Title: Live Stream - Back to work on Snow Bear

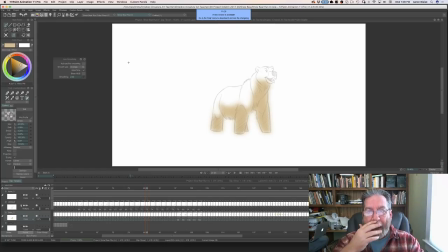8:22 like I'm doing digital hand-drawn animation and the style of old paper hand-drawn animation then TV paint is your best bet it's exactly For me, it's just like working on paper, except I'm working digitally. And then the other thing, too, is I'll show you.
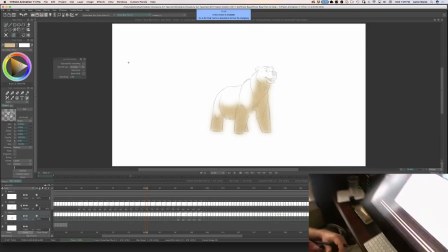8:39 I'm working on, this is my Wacom Cintiq.
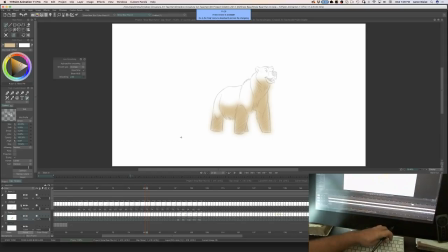8:45 So it's a big pen display. And what's really great is when I get into my work field,
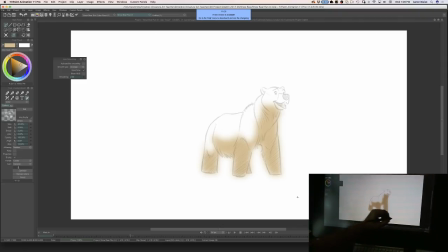8:52 the drawing field is the same size as the paper I used to use, which is really cool. so it's just like working on paper for me except
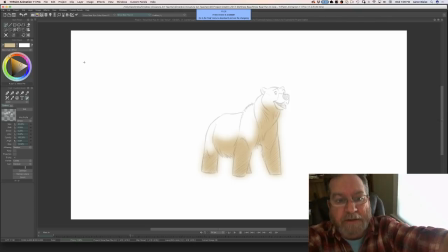9:03 I'm I'm working digitally so I really like that so this is a Wacom Cintiq
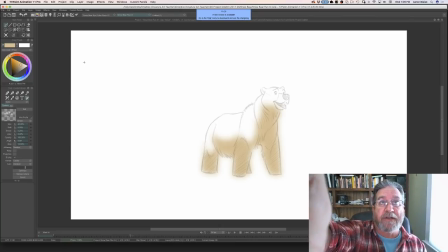9:10 it's 27 inches it's a 4k screen which is really great and yeah so there's that
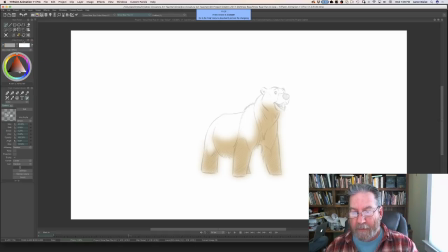9:18 have I
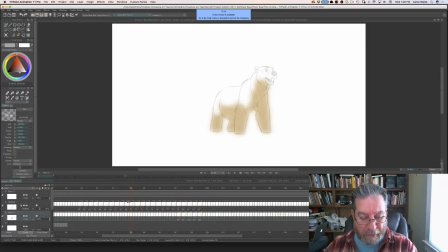9:25 ever inked it I we Well, we've done, that's kind of what I'm doing now. I haven't used the inking function, if that's what you're asking. But let me jump over here.
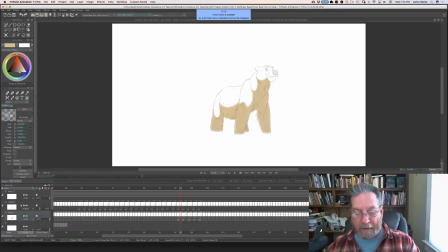9:38 Sorry, I'm kind of doing a couple things at the same time. I kind of build things up kind of in an old school way. One of the things I love about TV Paint is that you can do a lot of different things in different ways. And so I'm handling this as an animation layer.
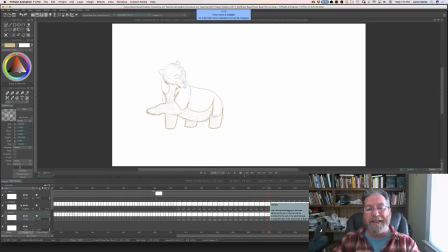9:59 and but there you know I'm gonna be doing self thinking lines and a lot of different things to give that Barrett's dimensionality I'm new to animation what is ones and twos okay so ones and twos all that means is that ones
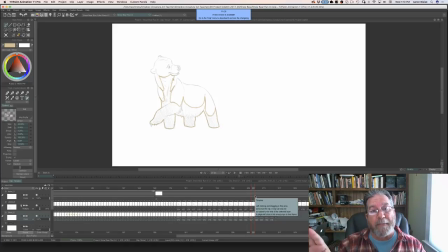10:15 is one drawing for every frame and there's 24 frames per second so that means there's 24 drawings 24 different drawings for every second that goes by that's a lot drawing. But we use that. These are all on ones all through here. And that's for fast action.
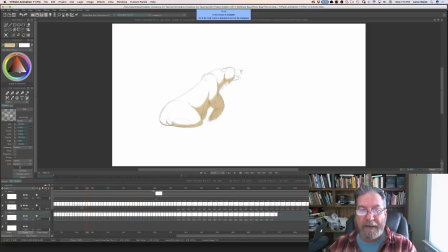10:32 When you see him jumping around, I need to do a new drawing for every frame. But when he slows down like this, then I'm able to get away with doing one drawing for every two frames. Your eye doesn't quite pick it up as long as he's moving slowly.
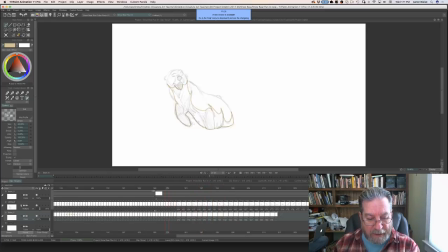10:48 See how he's moving slowly through here so i can get away by you can see if you look at my timeline it's one one one one one one twos but if i when i let that play twos right there you don't really feel it then it goes back to ones